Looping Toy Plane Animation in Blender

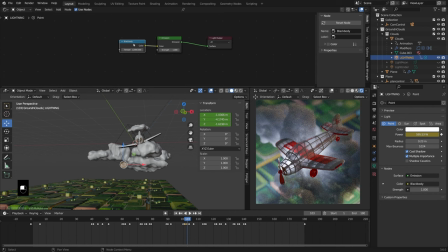(24:43)
And the black body just gives realistic color temperatures. So the real magic here is happening though in the graph editor. So I animated the location of this, but then I also just added some jiggle to it with some noise modifiers.
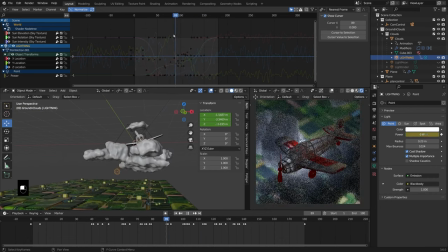(24:56)
And that just helps it kind of feel a little more lightning-y. So again, let's recreate that. I'm just going to delete all these keyframes. And the way to start this out, so for one, parent it to your clouds object.
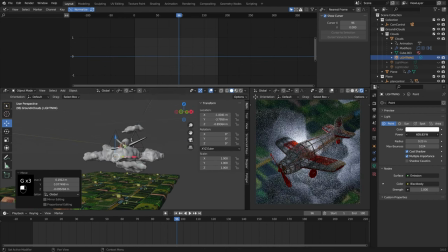(25:10)
And then I'm kind of just, I'm going to set it what I want it to look like when it's fully lit up.
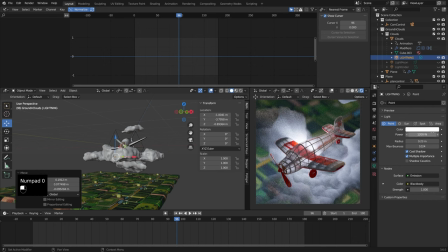(25:15)
So let's just call this like 1200 watts. And we could insert a keyframe now.
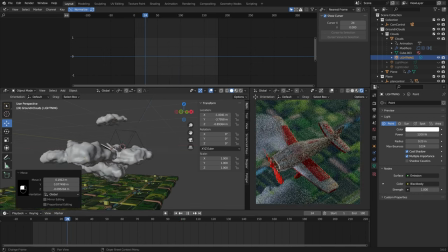(25:22)
Let's not do that yet. So I just want this to be kind of dancing through the clouds.
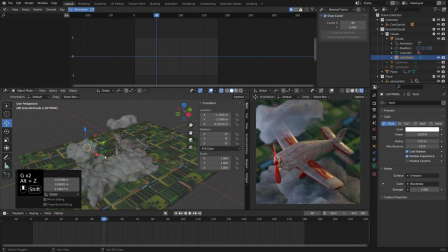(25:26)
So let's just find where we want to start. You know, maybe it starts right there. And then I'm going to insert location keyframes.
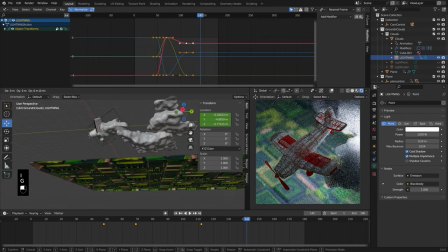(25:34)
Then maybe it kind of comes beneath.
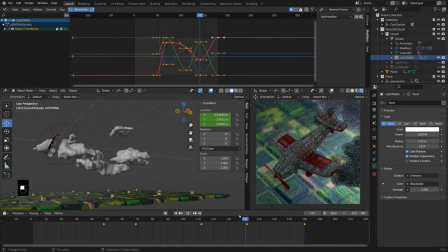(25:37)
So now this just kind of moves throughout, but it's a little bit of a, you know, the motion's going to be a little bit static or a little weird. You know, we're going to be flashing it on and off, but just to add even more dynamism, interest to this motion, I added in some modifiers. So we can just select, I wonder if you can select them all at once. I don't think you can, but we can add a modifier, add a noise modifier, and look at that, it did.
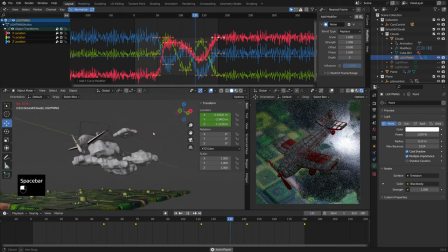(26:05)
It added it to all of them. And that's just gonna jitter this, so it kind of moves around.
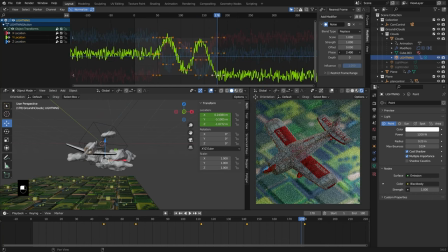(26:10)
Now I think you wanna mess with the phase on each of these just a tad so it doesn't have the exact same noise pattern, but you can control the strength, you know, maybe so it's not jittering quite so much. And yeah, there's a few other controls you can change here, like the scale. That would help the jitter be a little less extreme.
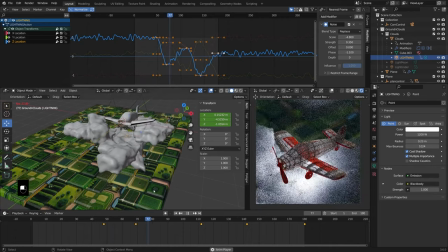(26:29)
And really the flashing effect that was going to just happen by animating the power of the light.
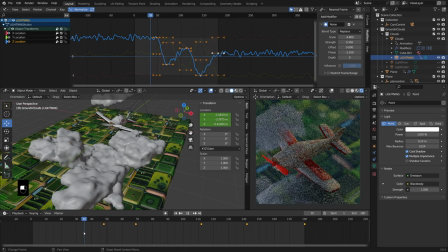(26:34)
So let's say we want a flash to happen. Let's just sort of animate one flash. So I'm going to hide all these keyframes.
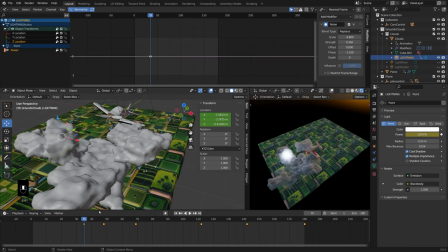(26:40)
Let's insert a keyframe for a flash. So that is it on. And then let's have it be an instant on. So right here, one frame before, we're going to set that to zero, insert a keyframe. And then I'll let it fade out maybe over the course of just like two frames.
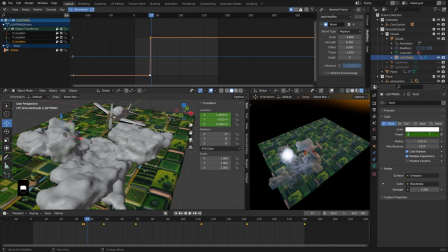(26:59)
And maybe it doesn't go all the way out. Maybe it goes to like, you know, 200, so it gets less bright. And then we could have it maybe flash back to the max, 1200, insert keyframe.
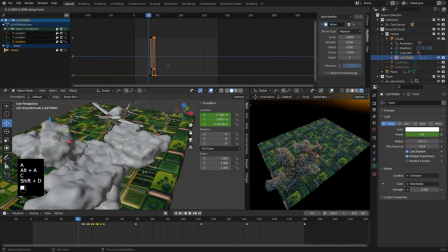(27:13)
And then what we can do is just basically repeat this effect a few times, just sort of at random intervals. Maybe this one happens a little faster.
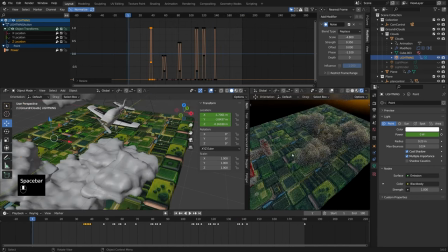(27:24)
And now we sort of have a nice lightning effect where the lightning is just sort of, you know, that point light, it's just bouncing around to different places.
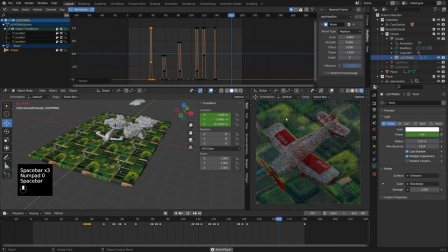(27:32)
And then we have these kind of sporadic lightning bursts throughout. And that is exactly how I created that effect.
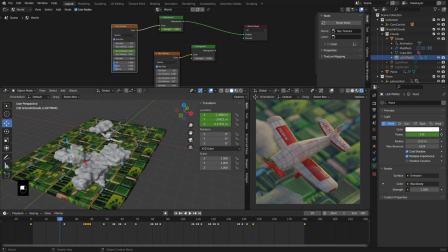(27:40)
That was the clouds, the noise pattern on there, the texture. We covered the lighting, some of the lighting. So I did have it at night.
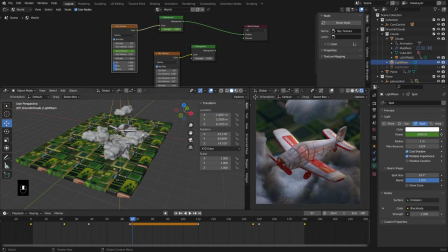(27:51)
I had a moonlight sort of turn on, which just added a little bit more interest, helped us see our plane a little bit better.
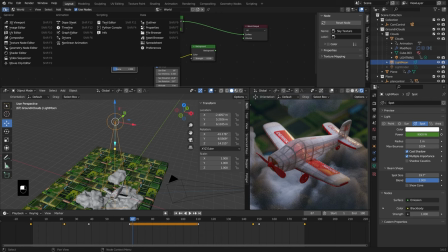(27:58)
This one's really simple too. Let's change this back over to a graph editor. So there's our sun elevation. Here's the, so the moon was a spotlight.
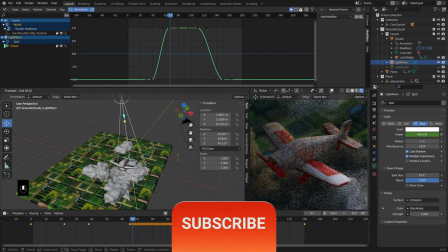(28:08)
And you can see if we rotate that, it just kind of illuminates a very specific area, which is where I want it, just kind of right on the plane, something like that.
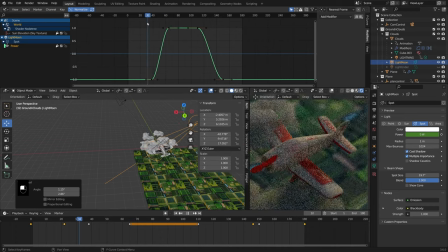(28:16)
And then I just animated the power. So during the day, that light goes off. And then it kind of comes on at night to illuminate our plane through the cloudy area.
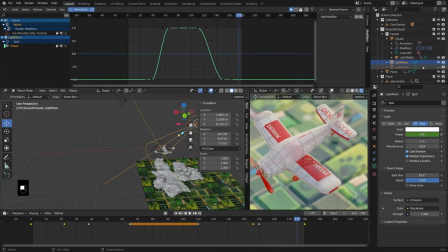(28:28)
And then it turns back off. So that's as simple as that one is. And then the same thing with this light underneath. So let's turn off the moon and let's actually turn off the lightning too.
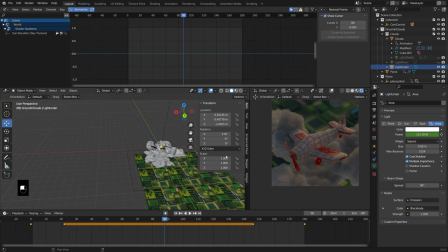(28:39)
So I had this light just kind of provide a little bit of glow from the bottom. It's just adding a little bit of illumination from the bottom. If we hide this one, it's just a little bit darker.